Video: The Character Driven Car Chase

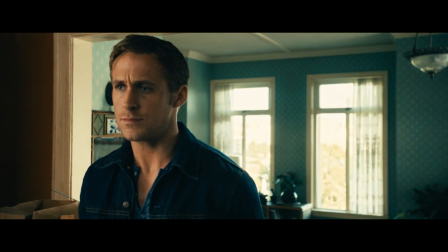(0:20) do you do? I drive.
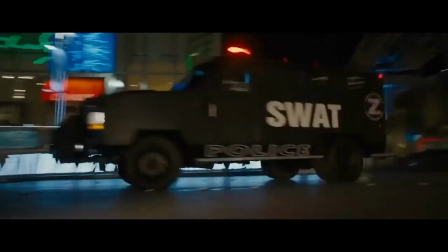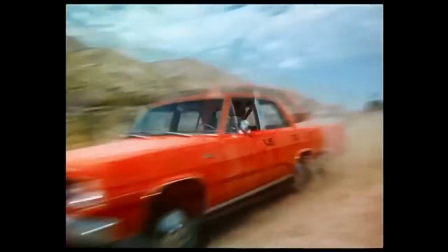(0:33)
The roar of the engine, the squeal of the tire, the thrill of the chase.
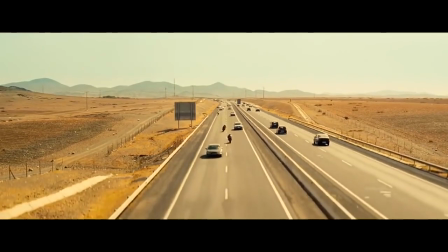(0:38)
Not much can compare to an expertly crafted car chase, whether it's among the peaks and valleys of the streets of San Francisco,
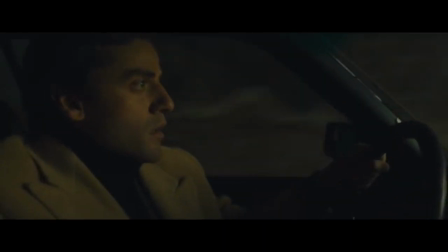(0:45)
through the bowels of New York City, or the barren wasteland of the Fury Road.
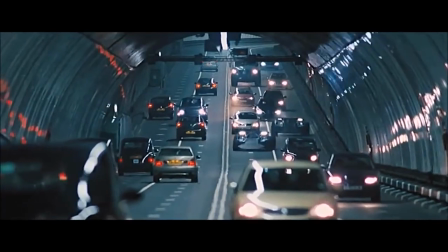(0:49)
Nothing grips you quite like cars tearing across the pavement with one goal in mind: the chase. For the Cinematropolis, I'm Zachary Burns, and if you haven't guessed it by now, this installment is all about the car chase.
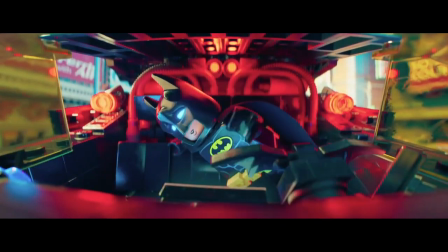(1:02)
So buckle up.
Oh my goodness, I am so sorry.
Because it's time for the character-driven car chase.
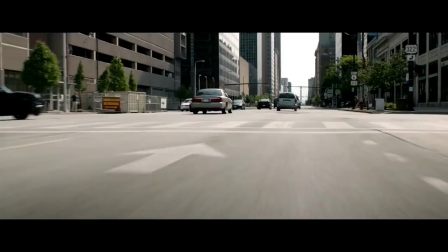(1:14)
Films are made up of a sequence of shots that add up to tell a cohesive story,
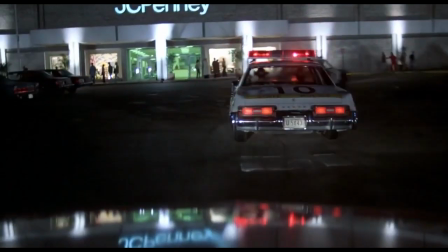(1:18)
and the way those shots are composed and the way they are edited together can vary wildly from film to film.
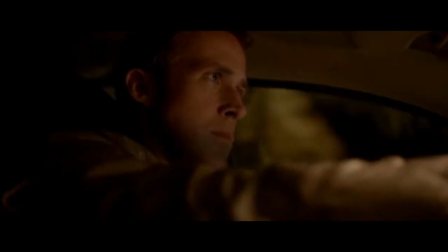(1:23)
Each shot carefully chosen to enhance a scene, convey a mood, or reveal information about the story or the characters.
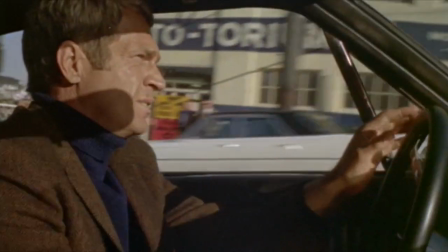(1:31)
And all this holds true for the car chase. How a car chase is shot and cut together can make it a non-stop thrill ride,
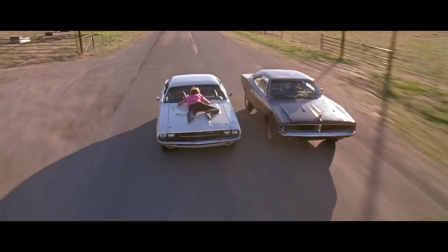(1:38)
comedic farce, or a scene so fraught with tension you could cut it with a dull and rusty machete.
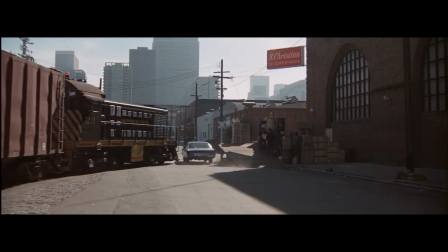(1:43)
And in rare cases, it can even be all three at once, like this excellent scene in 1974's Freebie and the Bean, directed by Richard Rush.
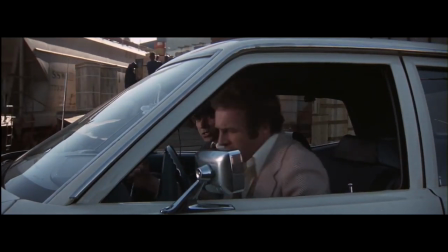(1:51) Dirty fast. Well, we'll get him later. Dirty fast. Let's go get a cup of coffee. Dirty fast.
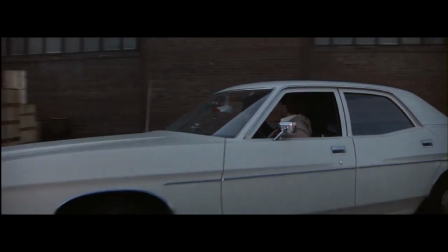(1:57) Dirty fast.
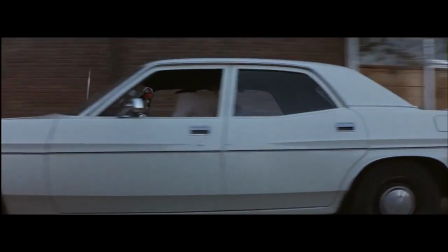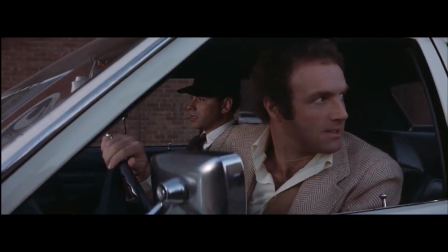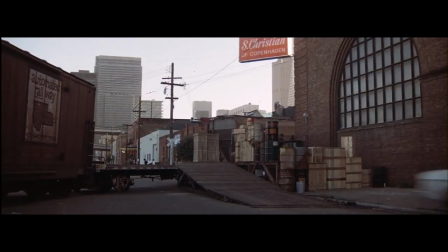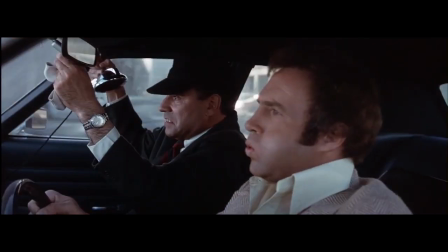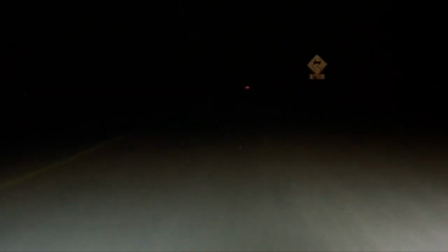(2:20)
But let me bring your attention to a very specific type of car chase,
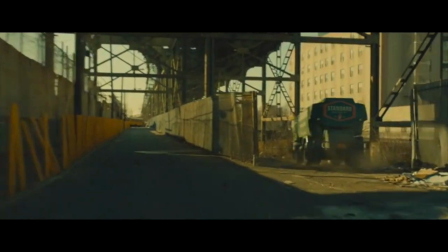(2:23)
one that isn't often used and even rarely is talked about, something I've dubbed the singular perspective car chase.
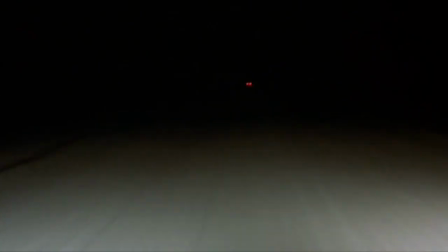(2:30)
This is when a car chase within a film is shot primarily, if not entirely,
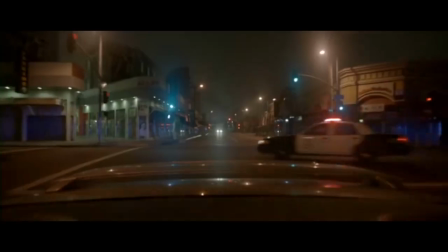(2:34)
from the perspective of either the pursuer or the pursued, if ever even cutting away to a shot outside of our character's vehicle.
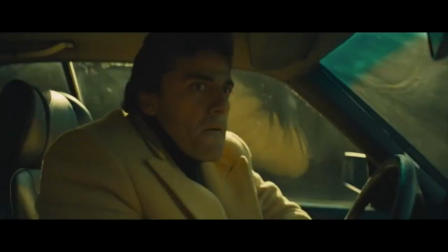(2:41)
This may sound reasonable enough, but consider how most car chases are filmed.
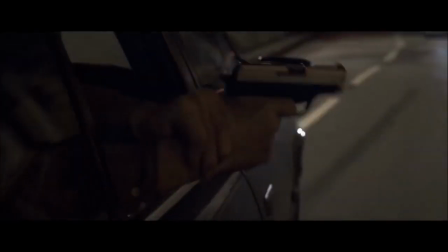(2:45)
A cocktail of wide shots, close-ups, and inserts to portray the entirety of the action, capturing each swerve and squeal of the tires,
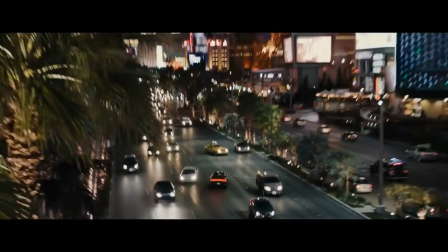(2:52)
often from multiple angles, as we see here from Paul Greengrass's latest foray into the Bourne series,
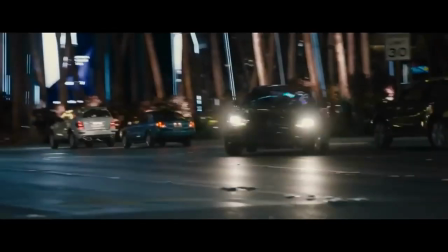(2:58)
Jason Bourne, from 2016.
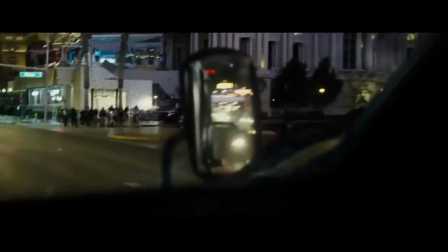(3:04)
Though perhaps a little blandly titled, this car chase is no less thrilling and effective in its execution.
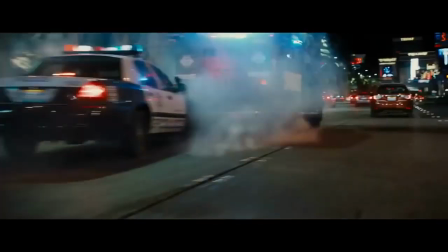(3:10)
However, this is precisely the kind of car chase we expect to see in a film, one that focuses on the thrill, the excitement, and the impressive driving.
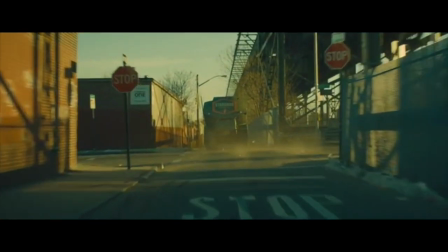(3:22)
A perfect example of a car chase with a singular perspective can be found in J.C.
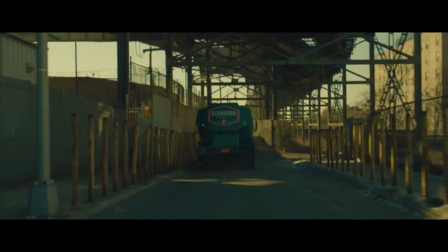(3:27)
Shandor's film from 2014, A Most Violent Year.
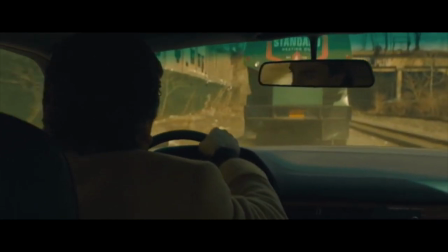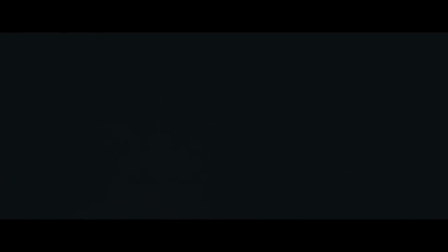(3:37)
As you can see, the camera never leaves Oscar Isaac's vehicle, and hardly ever looks away from Isaac himself, only cutting away to show us what he sees, to show us what he's focused on,
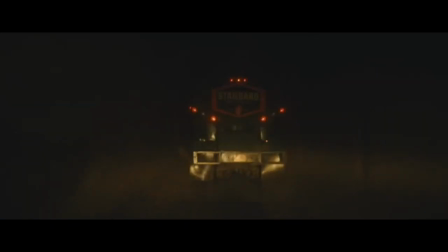(3:49)
the oil truck he's pursuing.
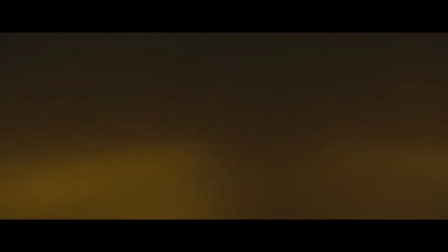(3:55)
When he loses sight of the truck, so do we. We find it again the exact same moment he does. It's as if we're sitting in the car next to him.
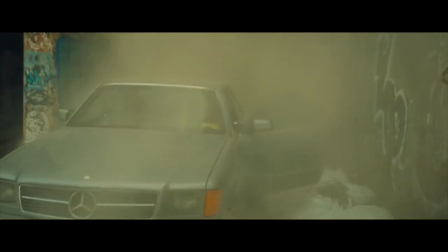(4:13)
Another example of this style of car chase comes from the Coen brothers' darkly comedic but often tragic Fargo from 1996.